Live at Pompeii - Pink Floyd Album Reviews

A lot of Floyd fans are going to have their favorite albums, their top 5, whatever you want to call it. For me, one of those favorites isn't even an album at all. It's a concert film called Live at Pompeii.
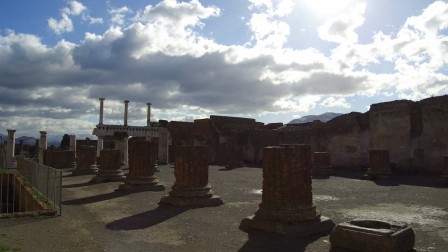I love this film so much that I actually went to Pompeii to film video for my Elements piece,
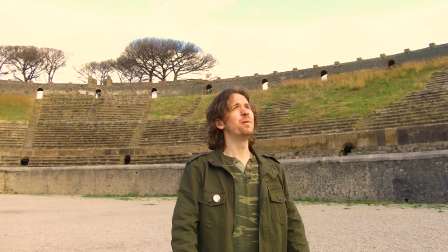standing in the same spot where PinkFloyd once played.
Perpetually turning like the waves of the ocean.
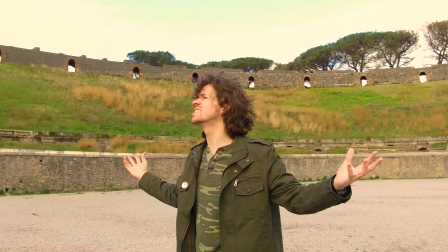The hands of the artist have been worked to the bone.
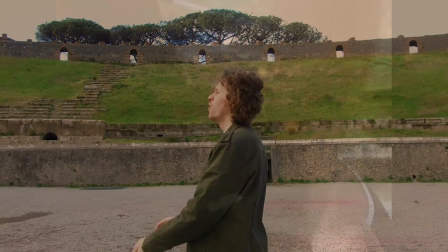I even had the camera spin around me to recreate those kind of shots they get in the film. Needless to say, this may possibly be my favorite concert film of all time.
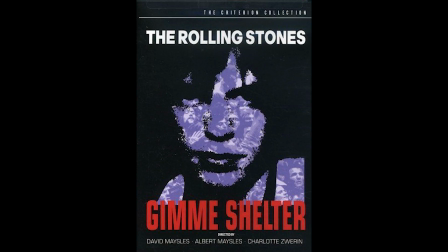I mean, other contenders would include Woodstock, Gimme Shelter, The Last Waltz, even Nirvana's Live at the Paramount.
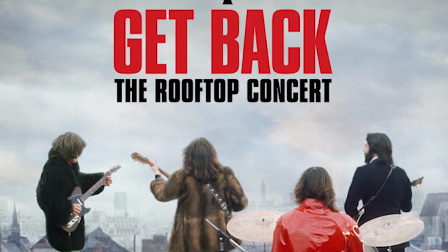Hell, Peter Jackson's recent revision of the Beatles' Rooftop concert was amazing to see. But Live at Pompeii is its own unique piece of art. I've never seen anything like it.
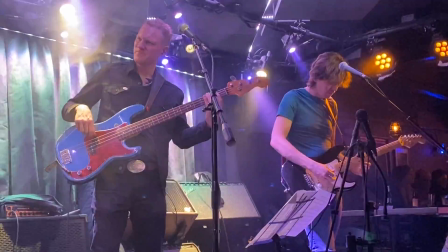I mentioned before performing at Cafe Wa, where we celebrated the 50th anniversary of Live at Pompeii, playing nearly the entire concert.
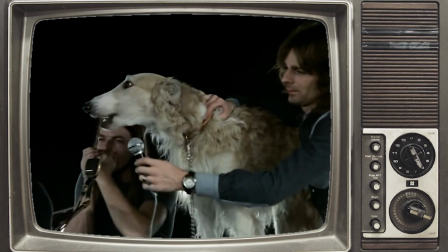Yeah, we didn't have a dog to cover Mademoiselle Nobs. Sorry, completionists. PinkFloyd's music here is sublime.
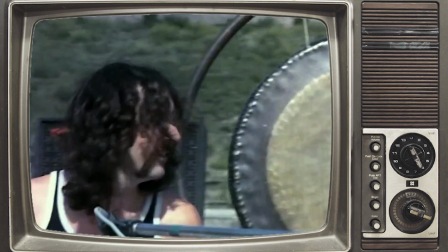I've already mentioned this in previous videos, but I'd argue that every performance in this concert is the definitive version,
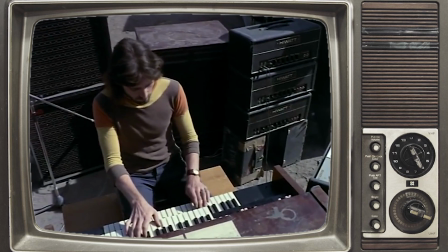even though I love the studio versions from Metal.
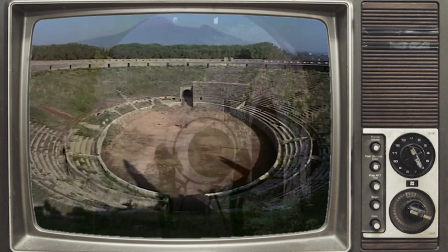But outside of the performance, the atmosphere of the ancient Roman amphitheater of Pompeii is just the perfect vibe for this music. Not to mention that there's no audience. Yeah, you heard me right.
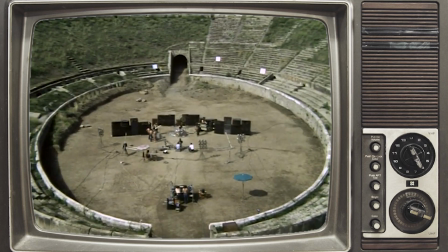The idea was conceived by director Adrian Maben, who had the idea of doing an anti-Woodstock film, where there would be nobody present, and the music and the silence and the empty amphitheater would mean as much,
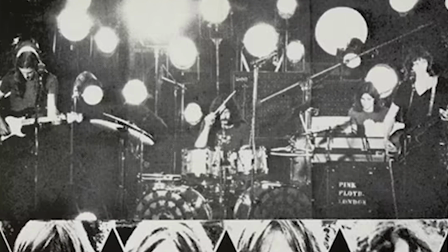if not more, than a million crowd. On paper, this might have been perceived as the most pretentious disaster of a film, but it turned out brilliant. For those who don't know, Pompeii was an ancient Roman city located near a volcano called Vesuvius,
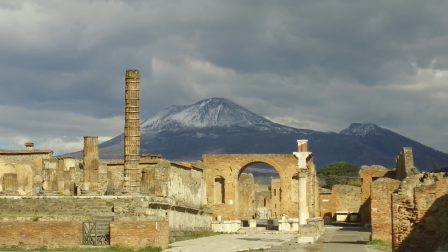which erupted and buried the city alive in 79 AD.
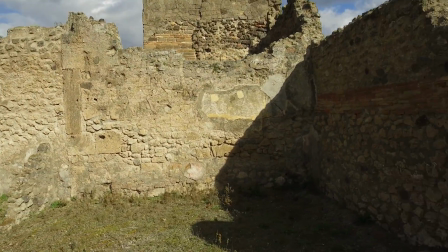Since its excavation, Pompeii is pretty much a time portal to this site of great architecture.
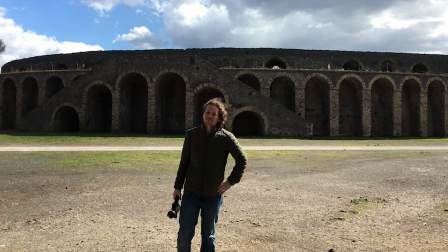Standing in the majestic amphitheater was truly a surreal experience. But in actuality, getting a shot without a crowd was much tougher.
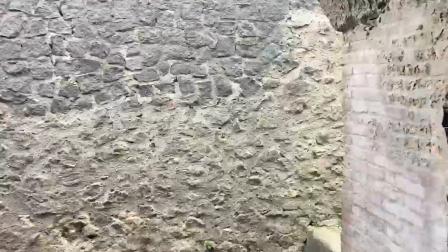Pompeii's very much a tourist spot. What's also fun is that inside the amphitheater, they play the film.
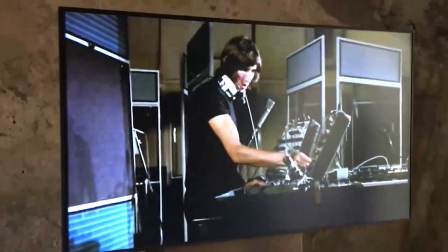They've got PinkFloyd Live at Pompeii playing on a TV right here, like a museum.
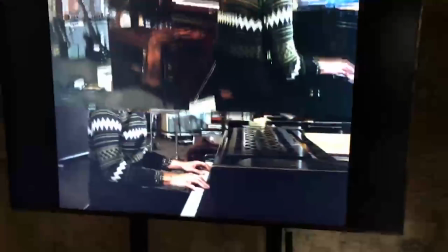It's freaking awesome. See, there's Rick. There's Rick again, there's Dave.
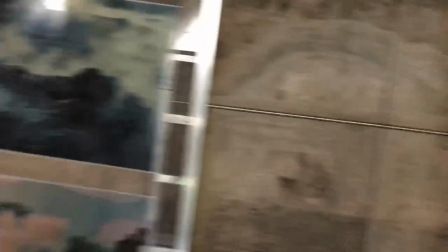See, they know that this is an awesome movie.
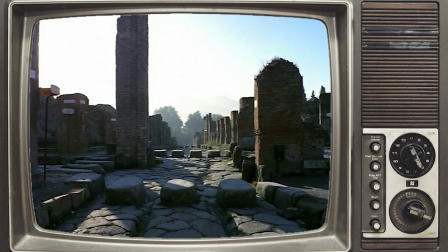As the film opens, they mimic the sound of a heartbeat, much like they would do on Dark Side of the Moon, which adds to the tension.
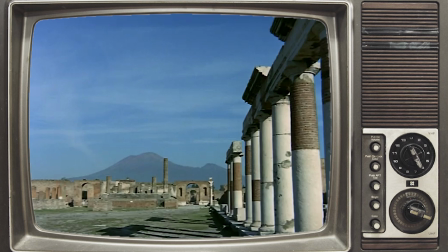These eerie still shots of the ruins of Pompeii really provide this sense of isolation.
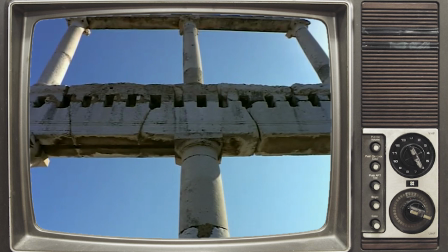I can't think of a more fitting setting for echoes.
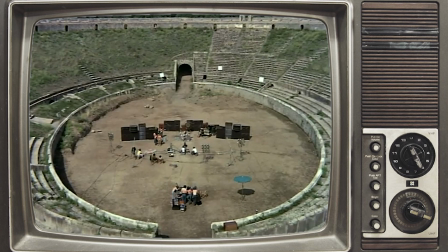And sure enough, the opening ping is played and we get this long zoom shot, giving us the scale of this empty concert.
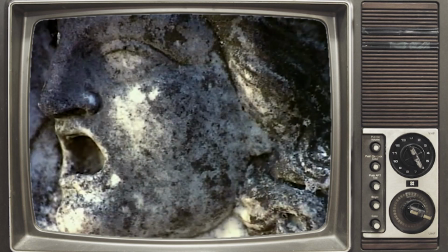Interspersed shots of ancient sculptures and architecture really make you feel like Floyd is performing for the ghosts of the past.
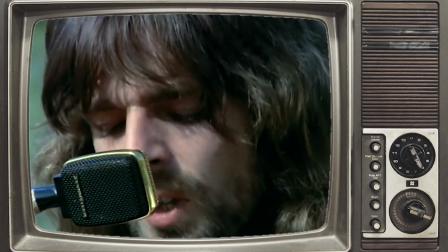And then to see Rick and Dave singing into their mics is definitely something to behold.
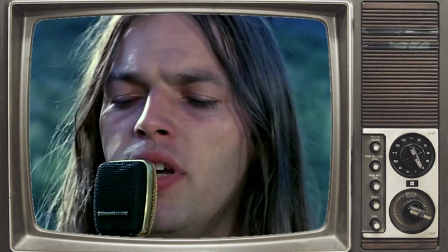I'm usually not a fan of these really close shots they got in the 60s, but it works really well here. This performance is top tier for me, and while there is some overdubbing and editing going on, it's still for the most part being performed live.
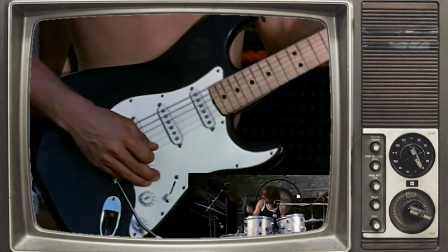From their harmonies to Roger's cutting bass tone, David's fuzz guitar, it's all perfectly executed.
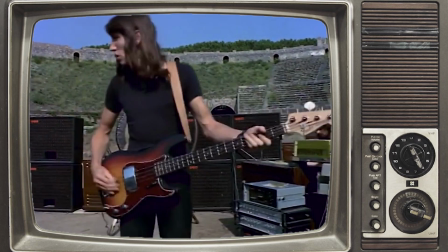And the cinematography continues with these long tracking shots,
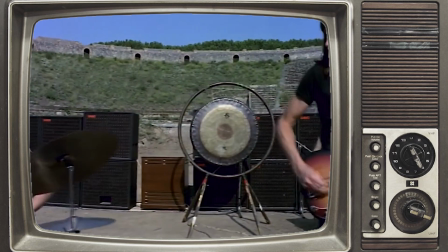especially during the funk jam where we slowly reveal the band members in all their 1971 glory.
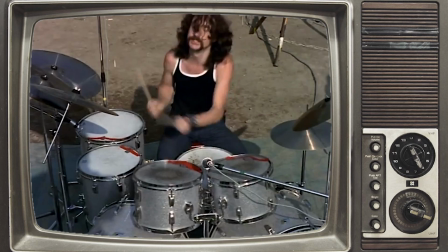Dave's looking pretty sexy without his shirt on. And interesting enough, they opened and closed this concert with echoes, kind of similar to what they would do with Sean and You Crazy Diamond on Wish You Were Here.